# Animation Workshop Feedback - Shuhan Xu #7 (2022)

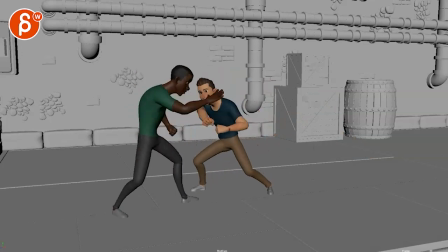All righty, new shot, I'll check this out, this is a longer sequence like that,
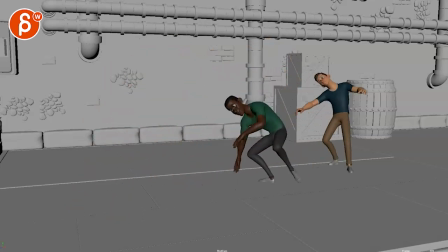I could do sound effects here, get over here,
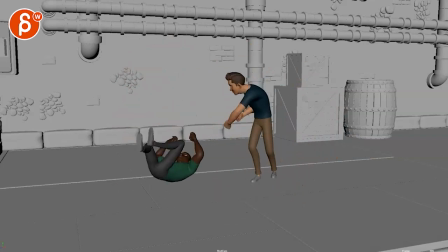all right, so my main thing is that it's really long,
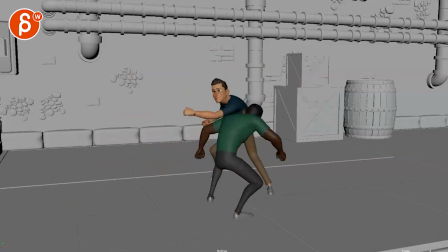I have to say, this is, is that 8 seconds, it feels so much longer, 2,
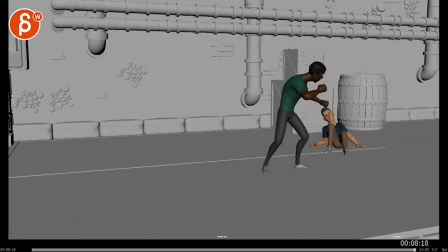3, yeah, I was questioning uh i was questioning for more of my timeline oh it's lying it's lying
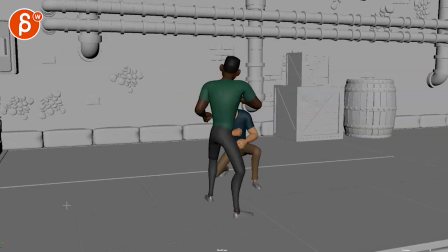to me no it is it just feels like 20 seconds that's my concern with this so my question for you is so there are a couple of things let's pretend this is all in one shot you want your first frame to be
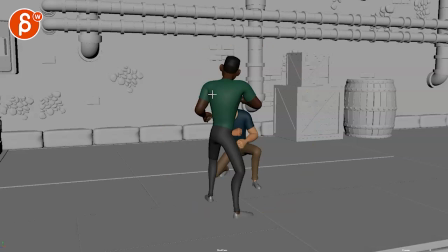strong especially with like mechanics and fighting stuff and this is i don't know what's going on here like the silhouette's super muddy because of all the overlapping
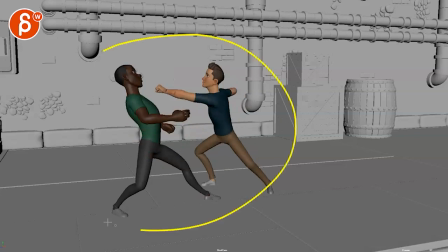elements so something where we are more like this imagine this is your first frame and now it's tricky because you're starting on an action and that might be too fast you don't want something fast during the first six to eight and last six to eight frames so this might be tricky but in
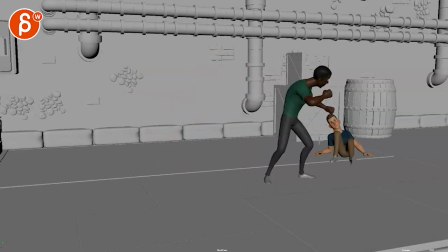terms of clarity i think this is better so that's not the best way and that's kind of okay we have a massive tangent here i'm not thing
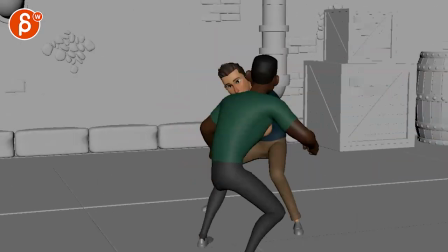is let's see like that to me is already
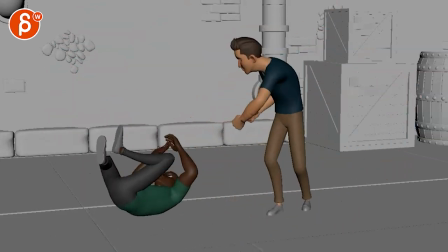a bit more interesting we're closer to the action yes you have some elements you know where we
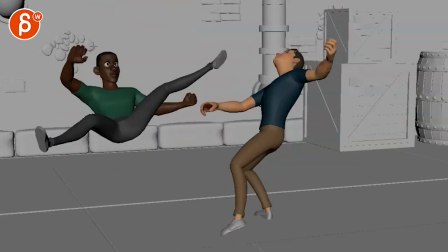get out of the frame here but then this could also be that's an interesting frame right there this could be handheld as well
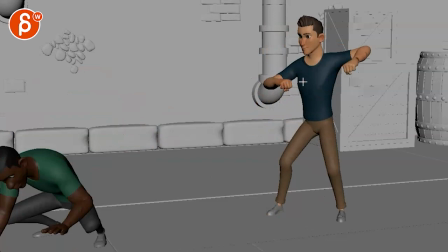where we go over this cracked me up this is a bit more like a video game in the old school mortal combat thing where we stay in that one pose
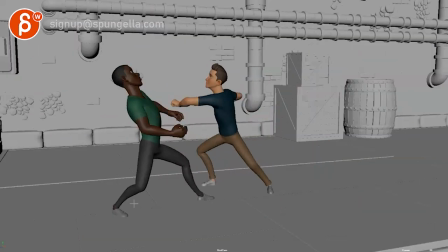and go forward so it's just some of the actions are let's put it this way to me it's long and it's a bit repetitive and with that type
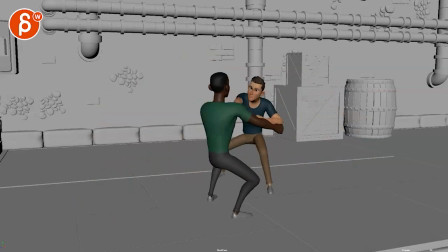of staging where the camera's like this it's just not super compelling like after a couple seconds i've seen it and also some of the actions
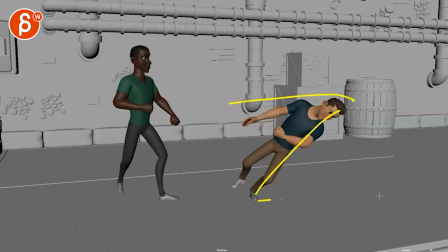are super not believable when you go this far out you're so off balance this guy's going to hit the ground but magically i'm going oh i got
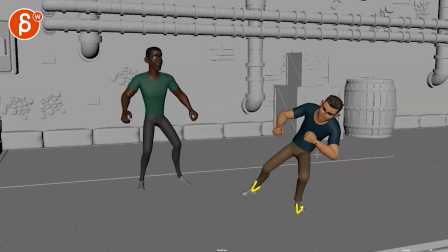spider-man hand and feet here i can stay put and come back this is physically absolutely impossible and
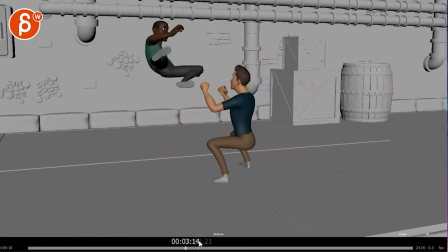then this here i mean that's me is he getting hit here she's getting hit this
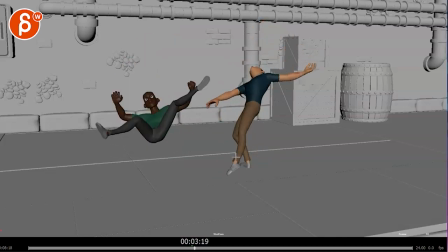way again super off balance massively impossible to just recover like this
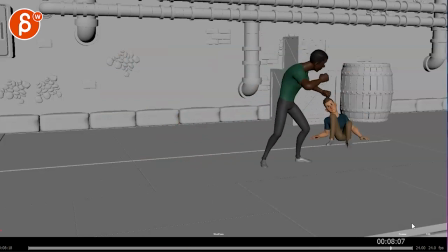so i just have lots of questions in terms of the mechanics so would
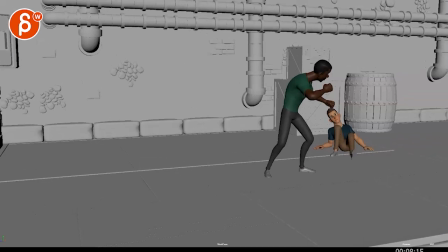you be open to cut this shot into separate shots where you might
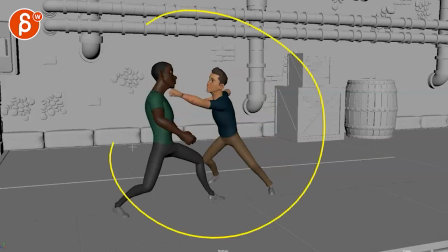start with something again the silhouette is cleaner but maybe we're this wide and then you do a certain action and then after all
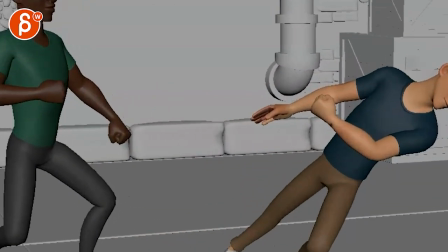of this we cut close to it could even just be one character well now we're really off here but
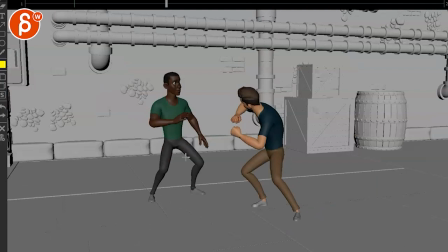you know where we are closer to the face and it's maybe some like an expression of pain and i want to go attack and maybe this is
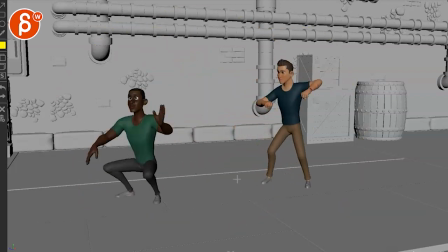another shot that's wide because it's this big action move here then we get into this where maybe now we're cutting into something closer where we travel
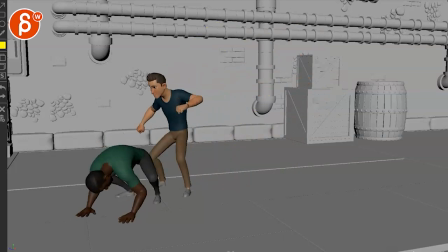with the character to this and so on the other thing is you got you
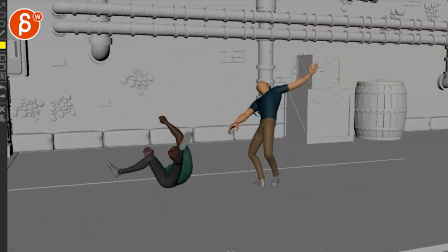know a couple punches okay then we got a leg then we got a punch another leg and i know the leg action is different but it's still technically you got a jump leg you got a jump here you
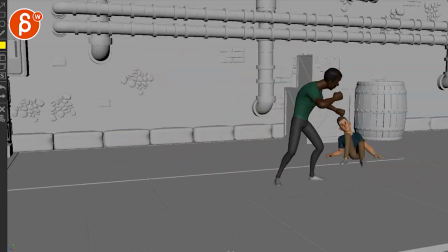got a jump here it's always kind of the same so
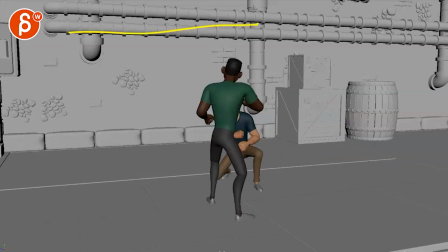i would to me it feels like okay what can we do in terms of the set could they fight closer to the wall here so
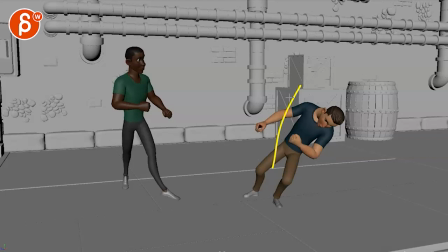maybe they do all of this and you have an action where he gets this is actually him bumping and it can't be different into the crate and this and that's why you know he would fall into this and maybe shuffle you know they
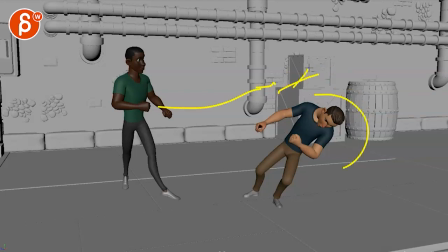would move around then he would punch and maybe he would duck and punch through the box and then cut to a close-up of him being surprised